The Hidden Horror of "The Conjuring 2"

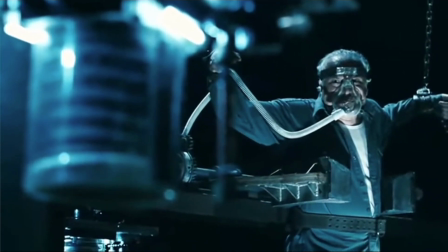[12:15]
That's why in the Saw sequels, after like the 100th trap, it doesn't feel that crazy because we've only known the people in them for about 15 seconds.
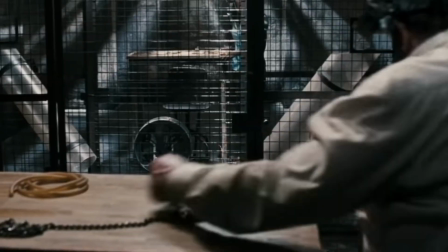[12:23]
If it happens to someone we don't care about, well, we don't really care. Doesn't matter how violent or scary it is.
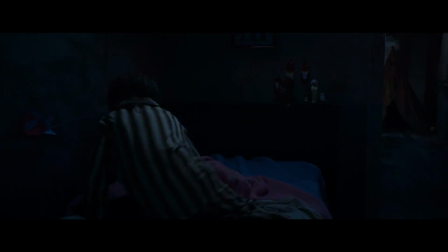[12:30]
By the way, some of the techniques used in the first movie to make you uncomfortable make a comeback here.
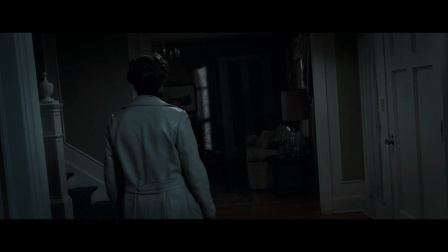[12:35]
We especially see a lot more rolling than in the first one, but there are also different tricks.
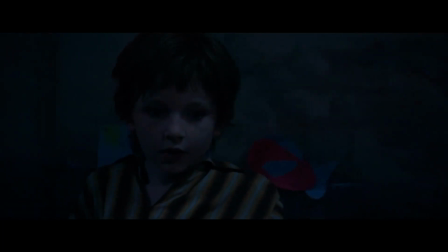[12:40]
Now when the scary things start happening to the Hodgson family, there's a much stronger feeling of fear from the family in my opinion, much more so than the first one.
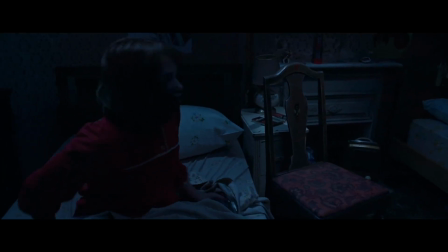[12:48]
It seems like they always experience a greater sense of shock when they see something supernatural.
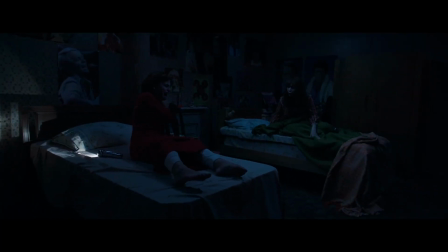[12:53]
When the kids first get attacked by the demon, Janet gets a bite mark on her shoulder. They show this to their mother, who quickly checks out the room.
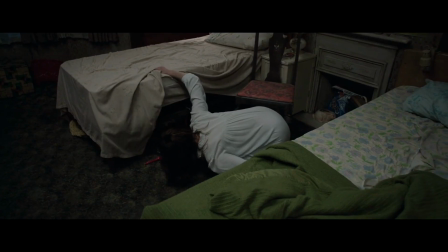[13:00]
In there, she looks under the bed but only discovers the Ouija board the girls have been hiding.
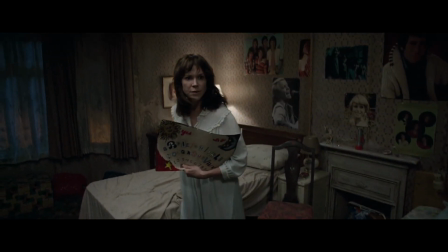[13:05]
She thinks they're playing some sort of prank on her and tells them to get back to sleep.
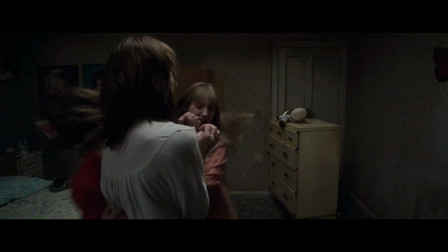[13:09]
Then suddenly a dresser bumps against the door, after which the mother sees that the girls weren't lying. One thing you can quickly notice here are these little arcs that are commonly done.
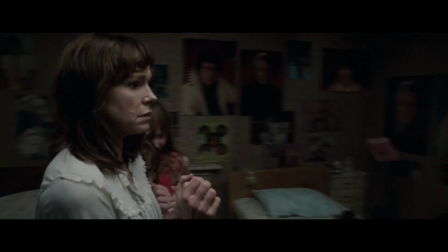[13:19]
More often than not, when they see something scary, we do this motion where we go around them as well as closer.
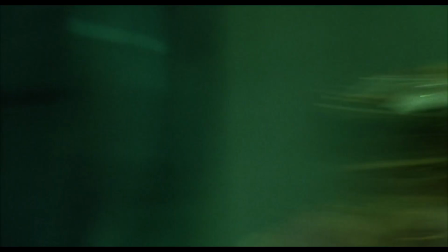[13:25]
We talked a little bit about this in the Saw video, where we do a circular motion around Amanda to highlight a sense of confusion, and it has a similar effect here.
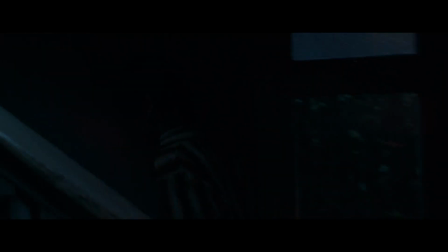[13:34]
The spinning around the character underlines the sense of shock they're feeling. Another example of this is when Billy is alone during one of the first nights.
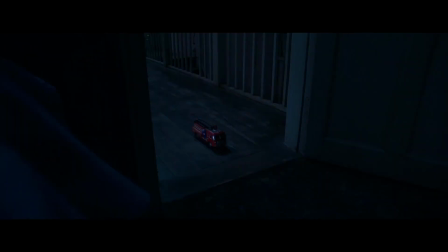[13:42]
There he sees one of his toys unexplainably drive into his room. He then for the first time knows that something is wrong with the house, and as he realizes this, we do an arc where we spiral closer to him. This movement immerses us in the scene as it gives us a deeper understanding of how the family members feel.
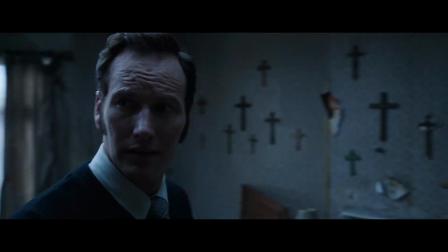[13:59]
Not just an understanding, but we're closer to feeling the same level of confusion and being overwhelmed that they feel.
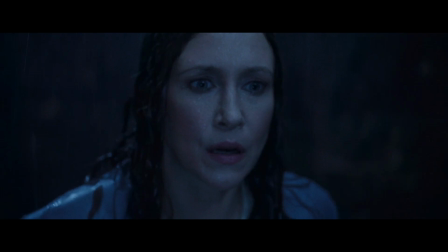[14:05]
Anyways, those were some of the things that, to me, made The Conjuring 2 a lot scarier.
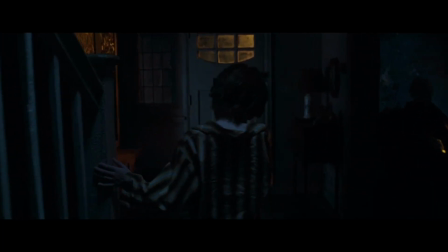[14:10]
All the small details give it much more of a replay value, as you can discover new things that add to the story the second and third time you watch it.
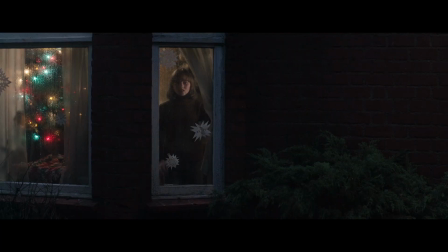[14:18]
And the many strong story elements not only give it momentum, but also a lot more meaning, so that the scares actually carry some weight.
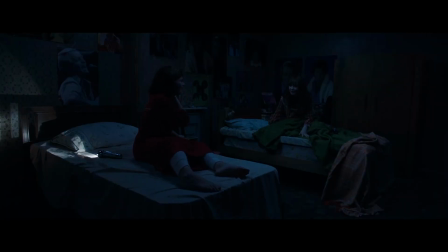[14:25]
Thank you guys so much for watching, I hope you liked it and that I get to see you guys in the next video. Bye guys.